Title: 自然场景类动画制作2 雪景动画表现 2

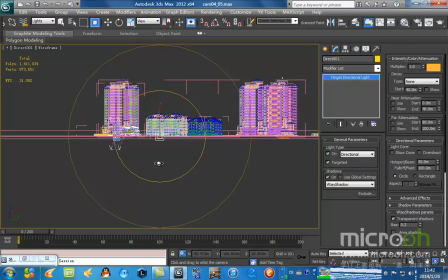4:10 锁定完了以后我要让它直上直下的进行移动
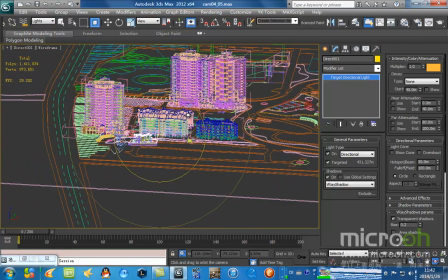4:14 我可以看这样还是不行对吧所以说我按F6以后
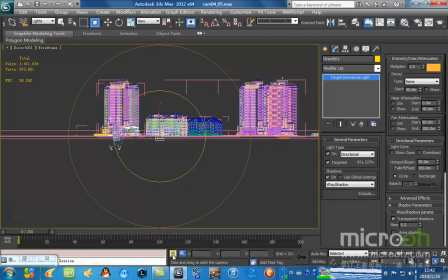4:19 我要按空格键进行锁定这个地方会有一个锁定的标志锁定以后我可以左右移动我也可以上下移动
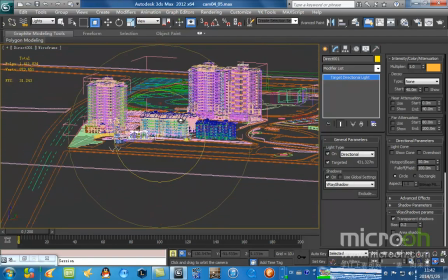4:28 现在我要上下移动左右移动但是我必须要上下移动
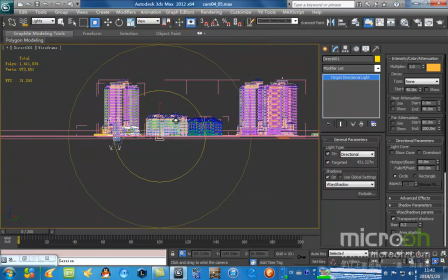4:33 那我垂直移动的话按照shift键
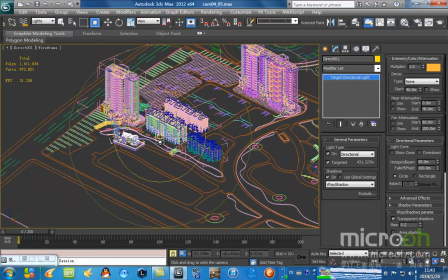4:39 好它就只能上下移动了现在我们将其移动到这个范围以内
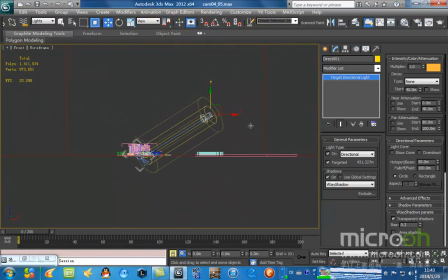4:47 我们来看一下它的灯光角度也不像大白天那么高但也不像黄昏这么低我们设置为一个角度我们先作为测试用任何东西设置好了以后
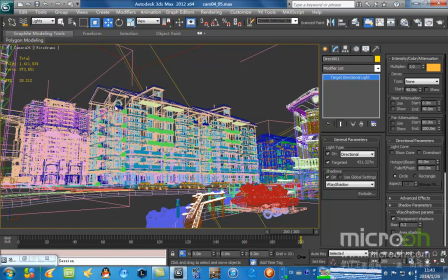5:03 我们可以先拖载到这现在它是这一面是受光的一面我们来看一下渲染的效果
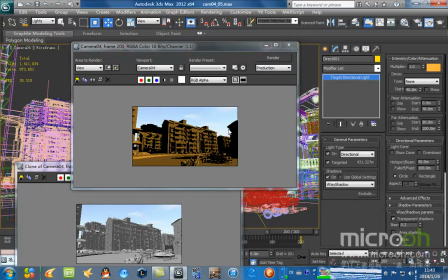5:13 渲染一下它的灯光是比较偏黄的黄一点
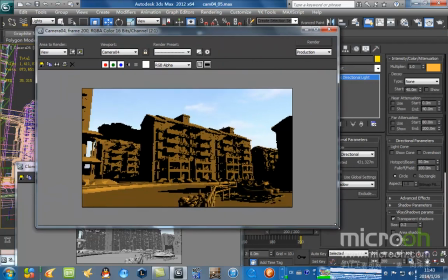5:19 因为这是我们参考图片C的一个颜色我们可以看一下
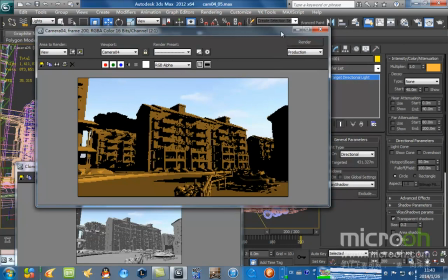5:26 照射进来以后现在我们需要打开我们的环境光
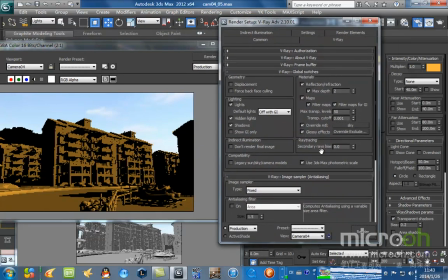5:32 把环境光加进来我们再来看一下环境光随便勾选一个将它的基矮进行打开之前给大家说过
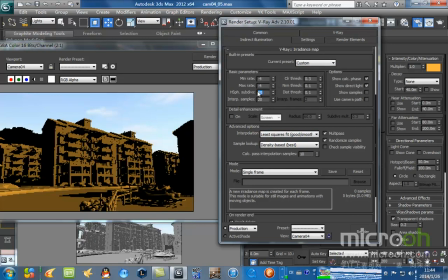5:50 调解的负式乘负式最小的一个渲染尺寸
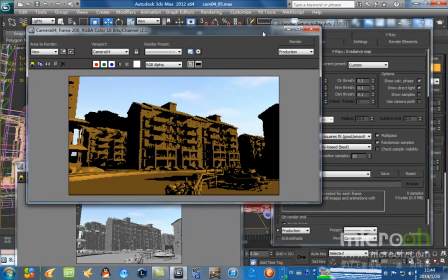5:55 不需要太高我们只需要看一下大概的
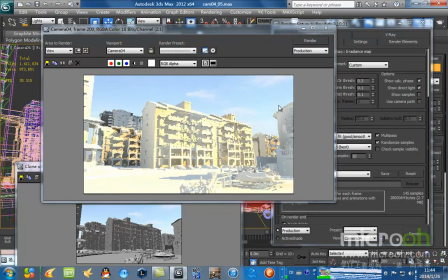6:01 现在我们再来看一下这个冬天雪景的这种感觉受到这个阳光的照射以后大概就是一个这样的效果
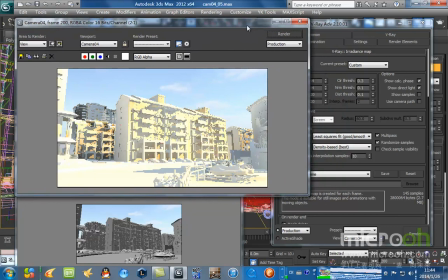6:10 但是从这张图上来看基本上整幅图还算是能够融入到一起
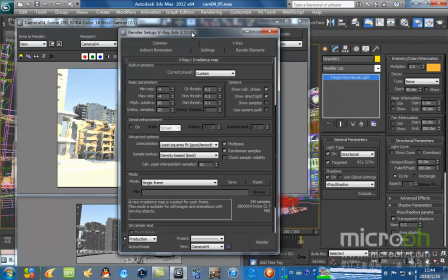6:16 包括天空地面的感觉都是能融到一起的只是这个环境光只是这个主光的颜色有点稍稍的偏暖了
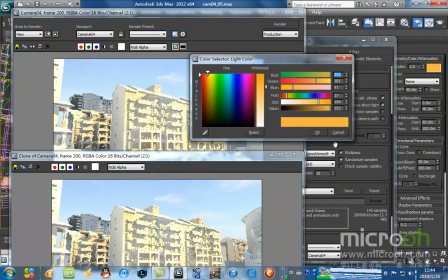6:25 偏黄了我们可以将其改掉饱和度不要让它过高
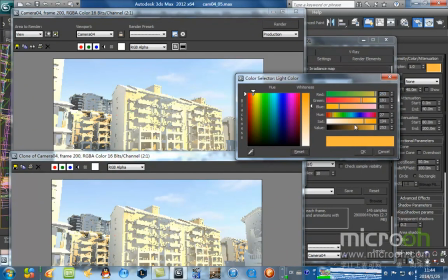6:31 将其稍稍的这是敲饱和度不让它过高了
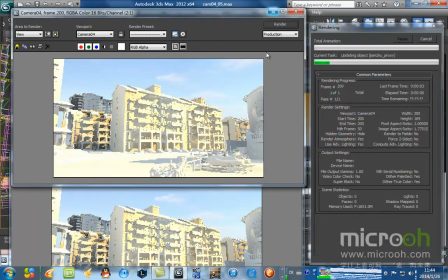6:36 有点感觉就对了
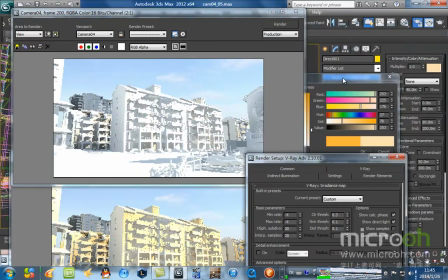6:41 这个地方显得又太过于没有感觉了所以这个地方要大家要反复的进行调试
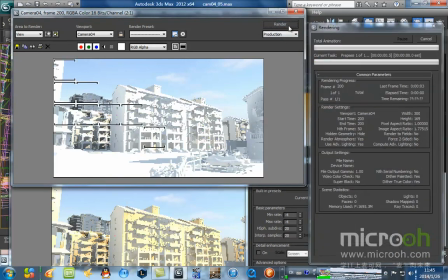6:48 直到满意为止
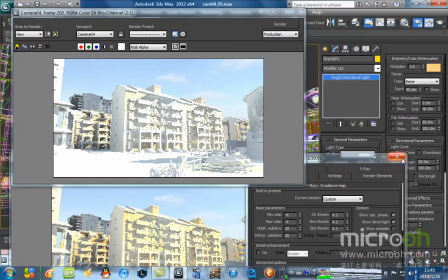6:52 大概是有这个黄光的感觉就行了现在这是我渲染的第一张图片
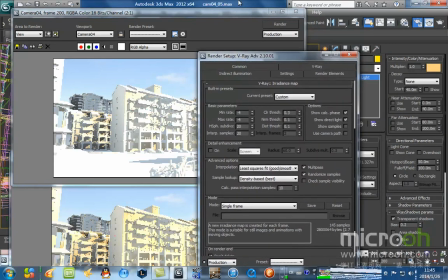6:58 但是我觉得明暗关系分的不够开这个时候需要打开M键
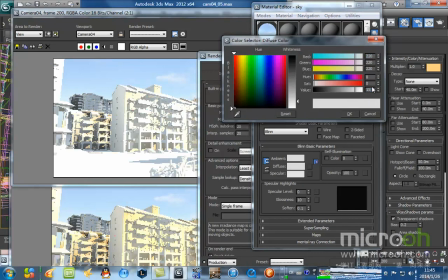7:04 将它这个值调小一点150先调180我们再测试看一下
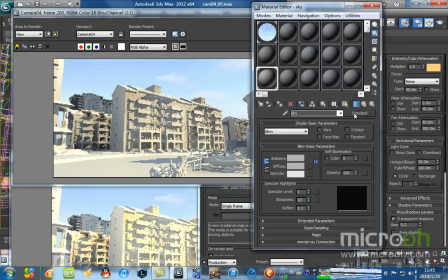7:14 让它对比稍稍明显一点180就可以了让它对比稍稍明显一点
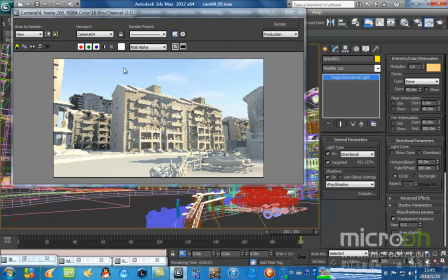7:22 这张图片是我们的第一个角度表现了整个建筑的结构也表现了建筑的主体那这个地方是可以的
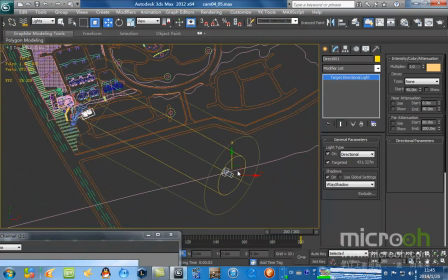7:36 我们可以再次选择灯光进行一定程度的移动
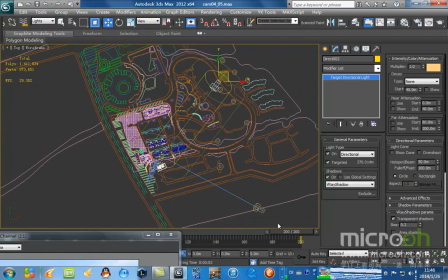7:43 现在我们还是在测光的这个阶段刚开始的时候一定要进行全方位的测光
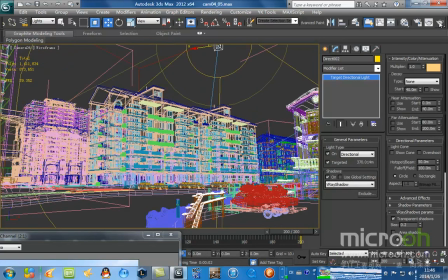7:51 达到以期达到最好的效果现在我们再来看一下逆光是一个什么样的感觉
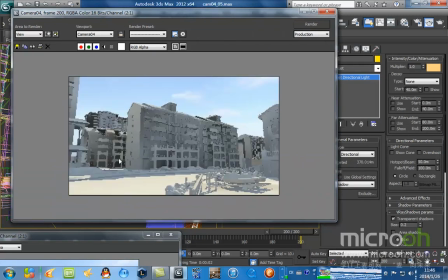7:58 逆光前方位低于建筑的物体被照亮了但是建筑的主体没有表现出来建筑的结构也没有凸显出来
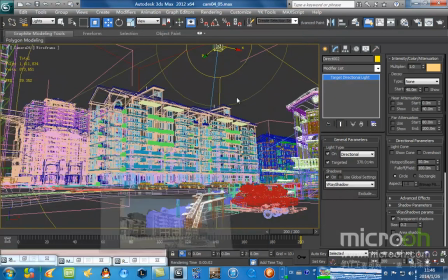8:10 所以说这个光线或多或少还是有问题的现在我们再来进行测光
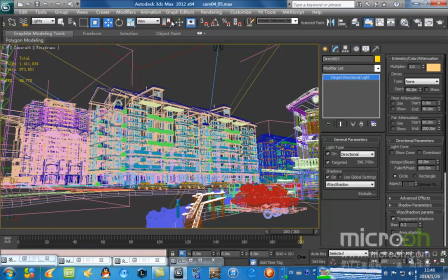8:24 对这个灯光再进行测试
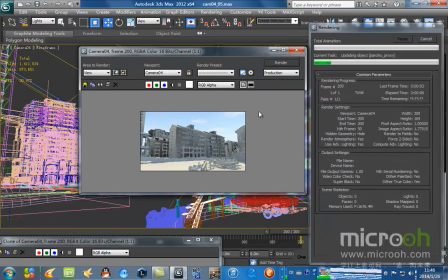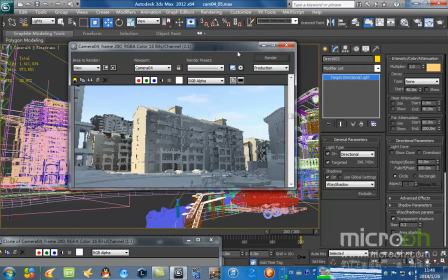8:34 从这个灯光过来看的时候这个建筑的主体也没有完全的表现出来
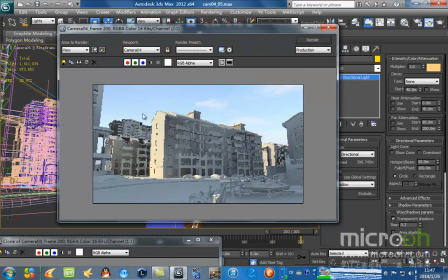8:40 它表现的是建筑的一个面这对我们所需要的这种表现也不是很好所以说是因为它大面积都是在阴影底下
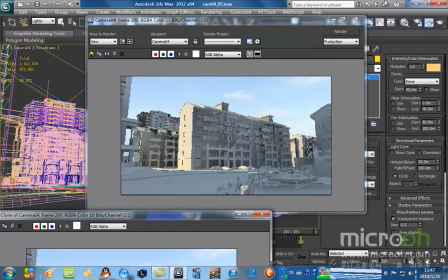8:52 都是在暗面
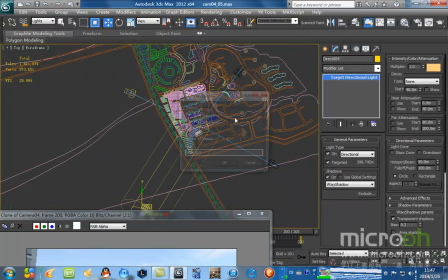8:56 现在我们再次进行测光全方位全方位进行测光
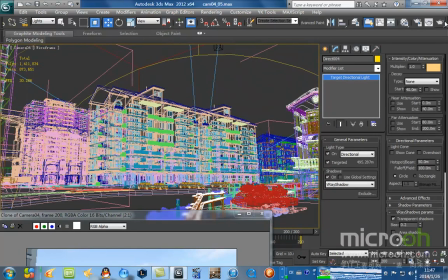9:08 再来看这张
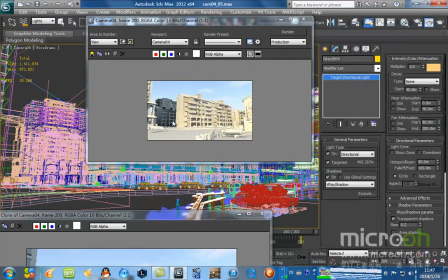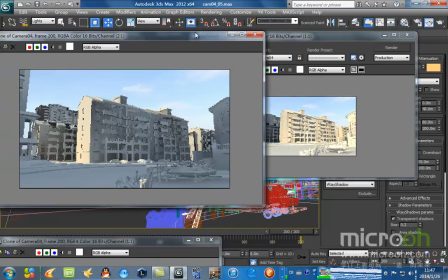9:17 现在我们比较一下这四张图片
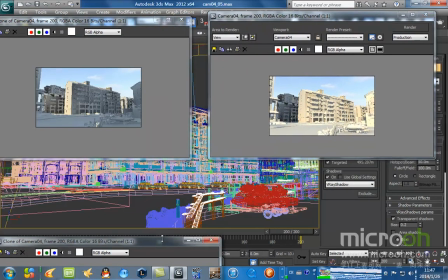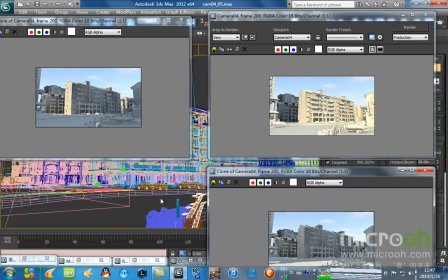9:28 这张是暗面还有一张
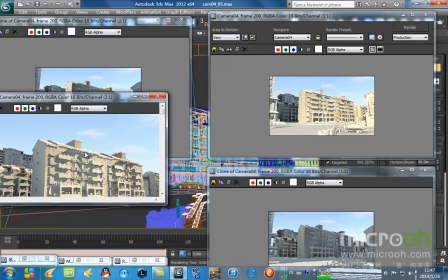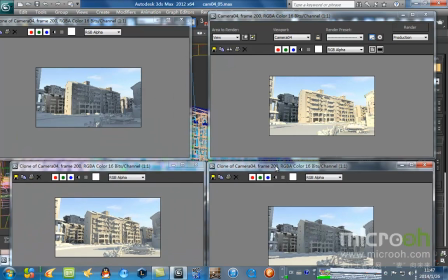9:37 我们可以通过测光来比较一下这四张图片我们分别用排除法来看一下
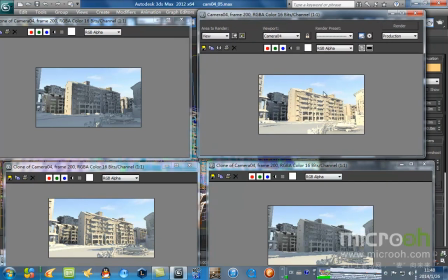9:49 首先这张图片的灯光是不可取的它的明样关系交界面已经没有了分不清楚明和暗所以说这样的图片作为渲染来说和作为动画最后的单证来说是比较糟糕的所以这张图片我们可以取消掉
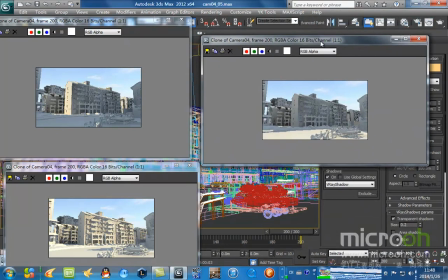10:05 它是不合适的第二张图片这张图片来说前景被阳光所照射到这是有一个有感觉的图片但是它的建筑的主体没有凸显出来表现不出建筑的主体
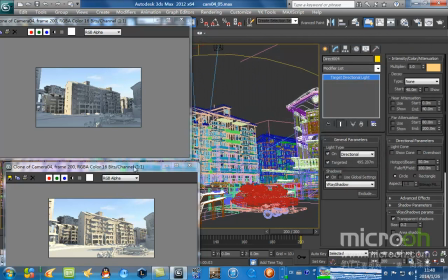10:21 这张图片也是不可取的现在我们对比看一下这两张图片
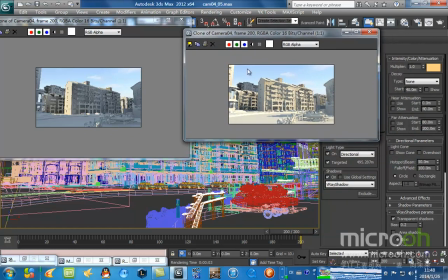10:28 首先这张图片是从摄像机的侧面斜侧面打过来的一个灯光并跟摄像机不是从一定角度不是从一定方向是从一定角度打过来的它诠释了建筑的主体面
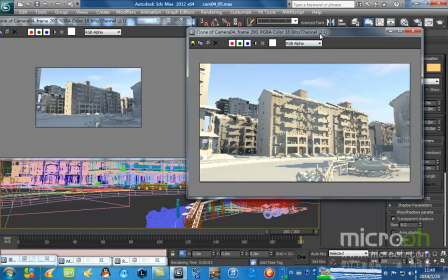10:45 包括一些细节的感觉都是有的算是一张比较好的一张测光的图片
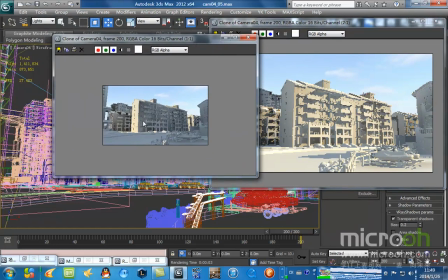10:52 而这张图片我们也不能说它很差它从建筑的斜侧面打过来了侧逆光我们刚才说了要表现建筑特别是冬天的时候的建筑我们不需要表现它大面积的主体面需要从一个侧面
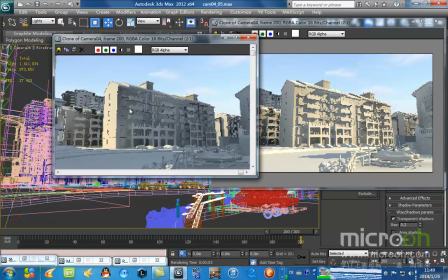11:11 来对它进行一定程度的补光让它感觉看起来更有感觉冬天需要一种feu在里头
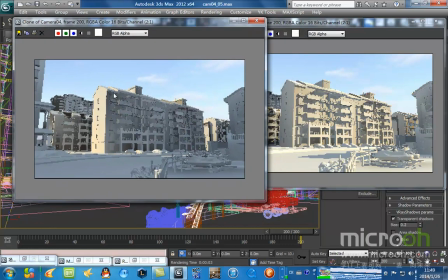11:21 但是这个光线的角度我们还需要进一步的调整因为它大面积都处于暗面之中还是不是太合理只是说它有亮点是在这但是也没有很好的表现出建筑的主体
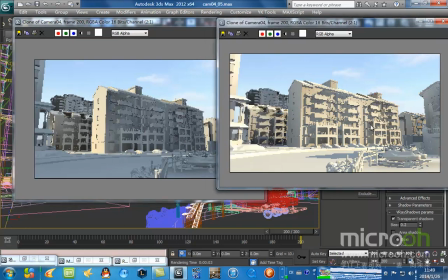11:35 这两张图我们可以分别再次进行测光现在我们将其关闭
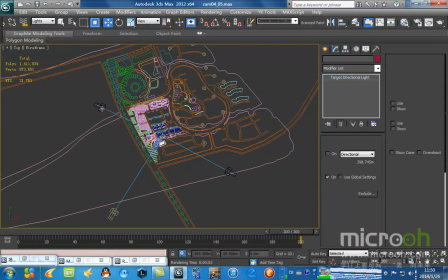11:43 很显然这个灯光是不可取的这个灯光也是不可取的
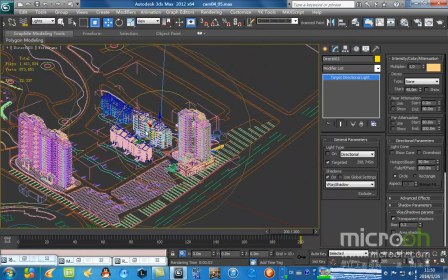11:50 现在我们来看一下这两个是否能够给它变一下现在我是在这个地方的话所以说照射到的
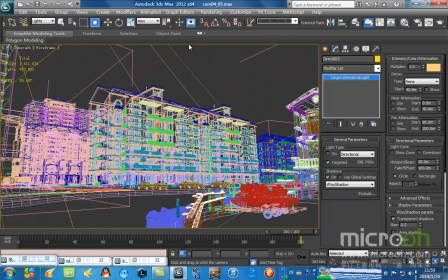12:07 再变一下
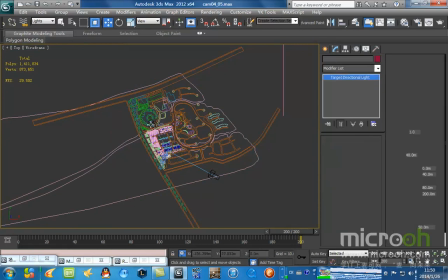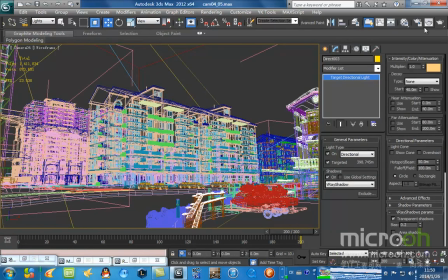12:15 再次进行去
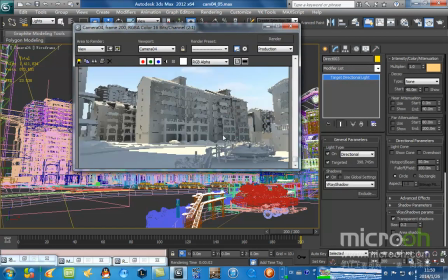12:20 尽可能的让它多数的照射到我的整个主体建筑上